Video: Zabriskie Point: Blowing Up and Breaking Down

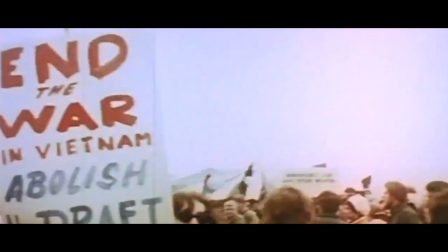There were all of these conflicting ideologies banging up against each other. And I think, what do you pick from all of these ideologies? How do you make a synthesis or how do you make sense out of all these conflicting structures?
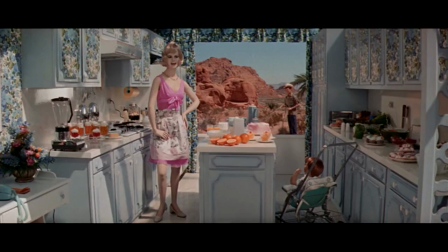The visual obsession of the film explores this in both depicting this conflict within the image, in the contrast of cultivated and uncultivated space,
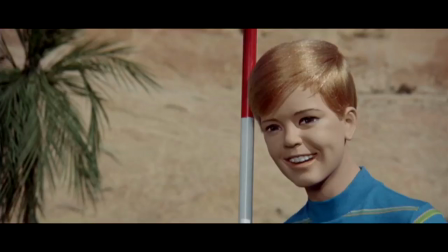but also presents the image itself as an attempt to make sense of it.
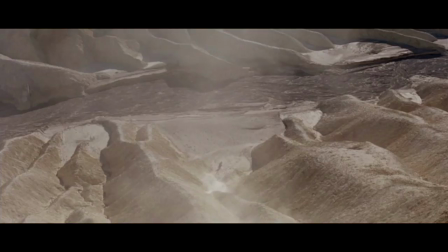Urban development is not only in conflict with the natural landscape of the desert, because the desert is already, as previously suggested,
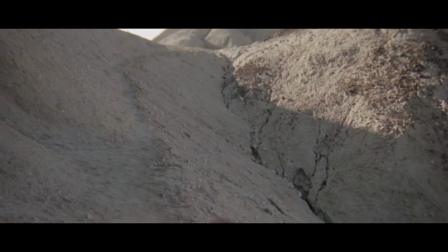a space of conflict, and of change, as its surface is under a constant process of transformation,
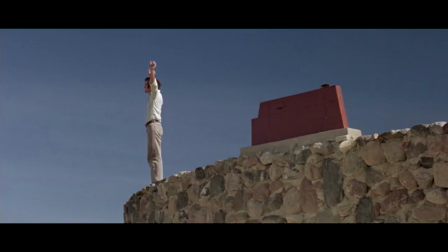ephemeral and yet eternal.
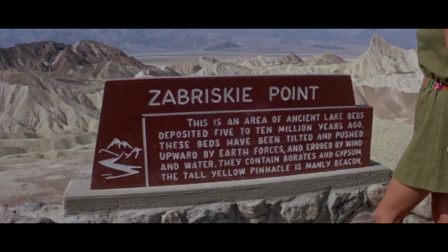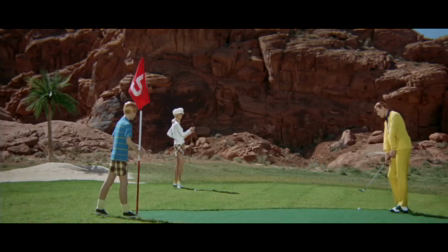This urban illusion then becomes a way to suppress contradiction,
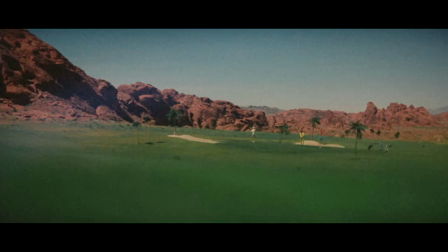or to try and make sense of it – a domestic scene superimposed over a landscape that is infinitely unknowable.
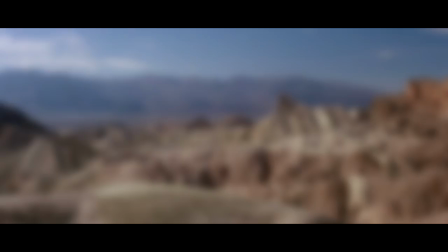The tradition of desert philosophy routinely unifies the desert landscape and ideas of the human.
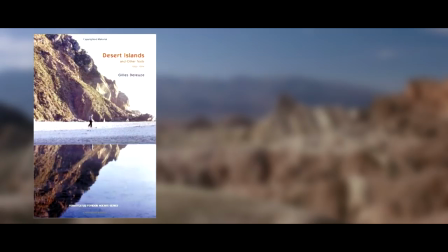From Deleuze's meditation on the desert islands,
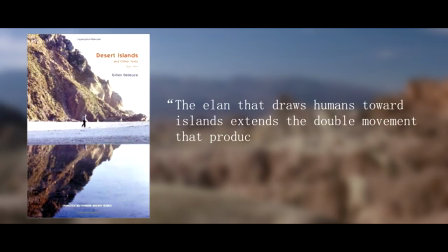suggesting that the elan that draws humans toward islands extends the double movement that produces islands in themselves,
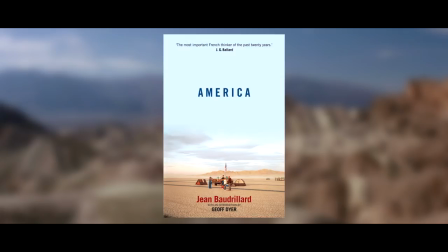to John Baudrillard who, in his book America,
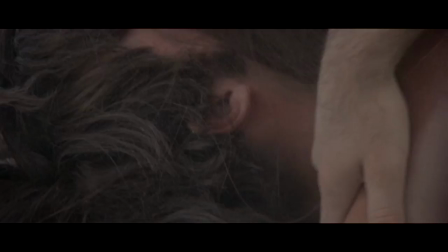uses the same language of the human and isolation to describe the American desert as a natural extension of the inner silence of the body. And so, I think Antonioni's visual merging of landscape and body is underpinned by this theoretical framework,
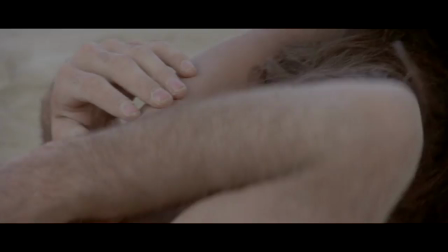that the human self is mirrored in this mutable, shifting landscape, suggesting that these characteristics are equally applicable to the self,
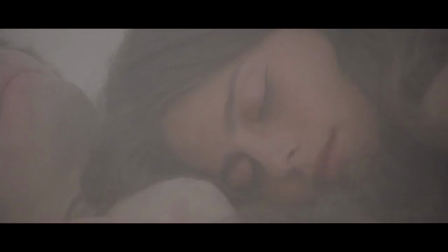to the human. As argued by Sam Rohde in his book on the director, simply titled Antonioni,
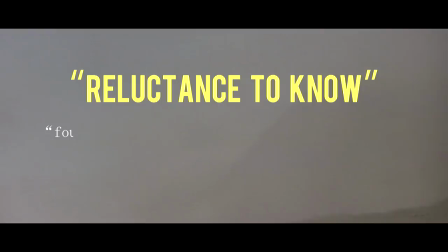Antonioni's film seemed to demonstrate a reluctance to know, which is founded on a perception about the instability, the tenuousness of knowing,
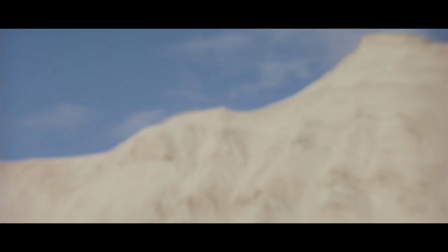the fragility of knowledge. knowledge. This approach to the idea of knowing is one of intrinsic uncertainty.
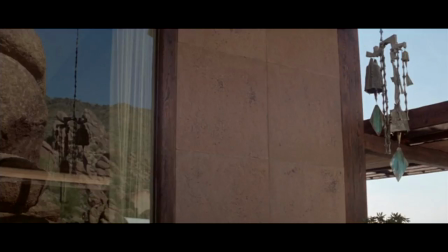The idea of knowledge as solid may be comforting and simple,
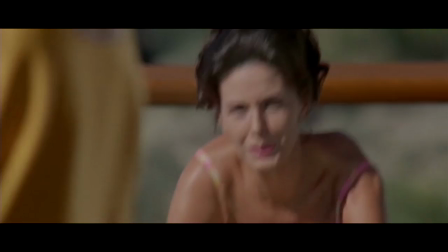just as the luxury development appears comforting and simple against its desert background, but both are equally depicted as fake.
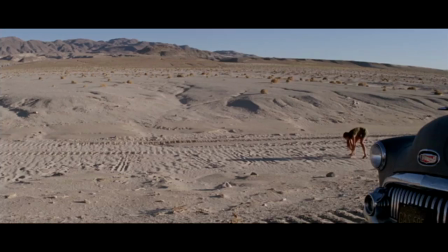What is left is the implication that there is no one true understanding, no singular perspective that can make sense of these conflicting structures.
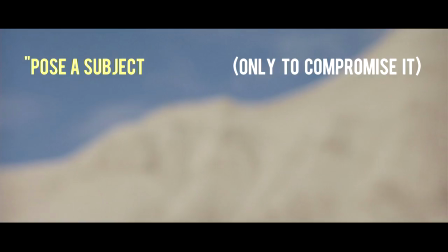As Rody again proposes, Antonioni's films pose a subject only to compromise it,
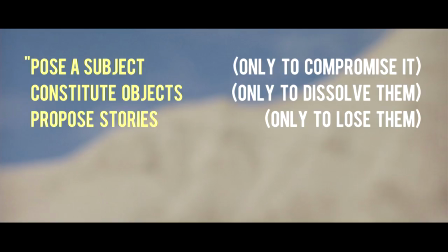constitute objects only to dissolve them, propose stories only to lose them,
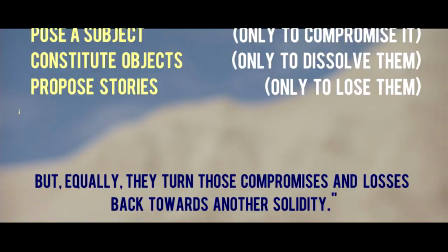but equally they turn those compromises and losses back towards another solidity,
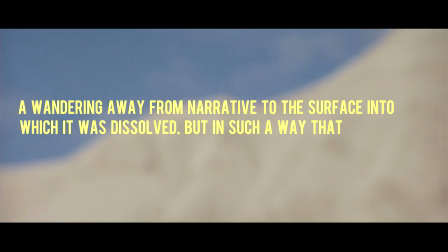a wandering away from narrative to the surface into which it was dissolved,
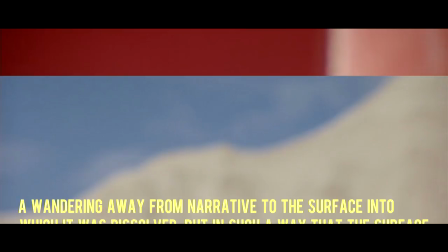but in such a way that the surface takes on a fascination, becomes a subject of its own.
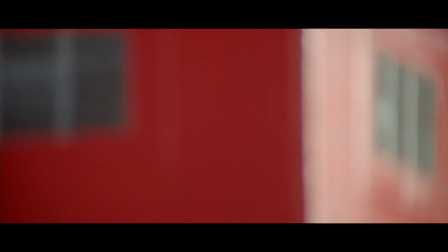There's an emphasis on shape and colour in the film.
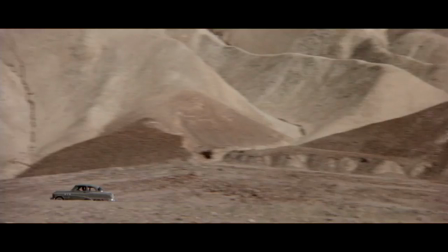The graphic shapes of commercial illustration, objects that move in and out of focus, the abstract forms of the desert or the bright patterns of the commercial.
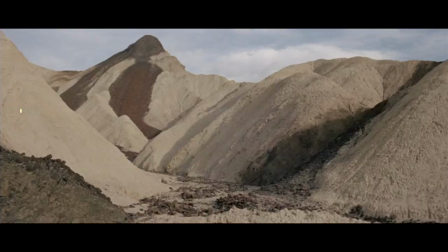Regarding this, writer and film critic Fiona Villella states that, for Antonioni,
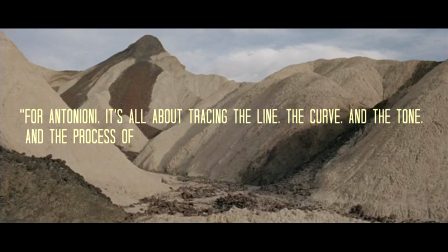it's all about tracing the line, the curve and the tone, and the process of refiguration.
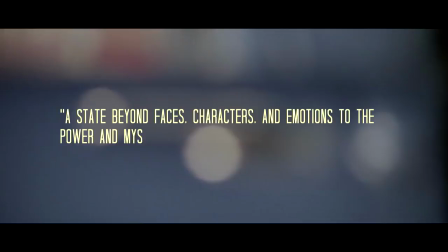A state beyond faces, characters and emotions to the power and mystery of the world of objects and change.
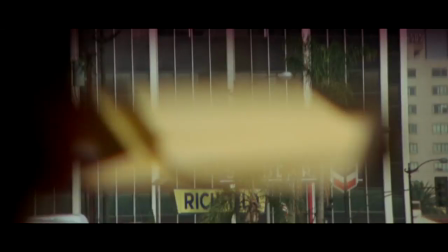Antonioni reduces objects to their formal visual make-up,
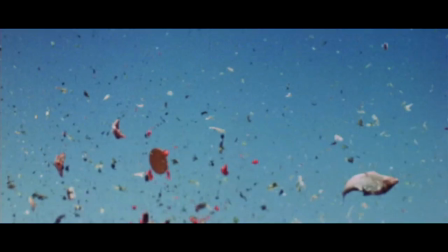first through composition and then pushing this to its visual and material extreme in the film's explosive finale.
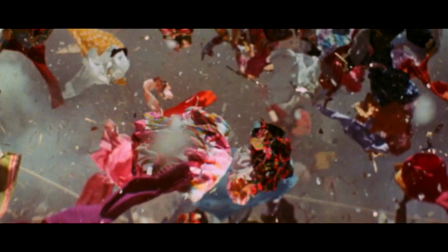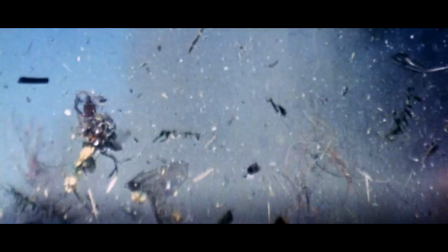And if we're talking here about a dissolution of an object's identity in favour of its purely visual qualities through the process of explosion,
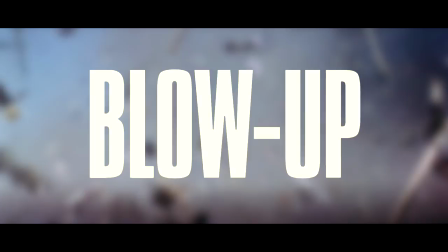then I think there's an interesting parallel in the double meaning of the term to blow up.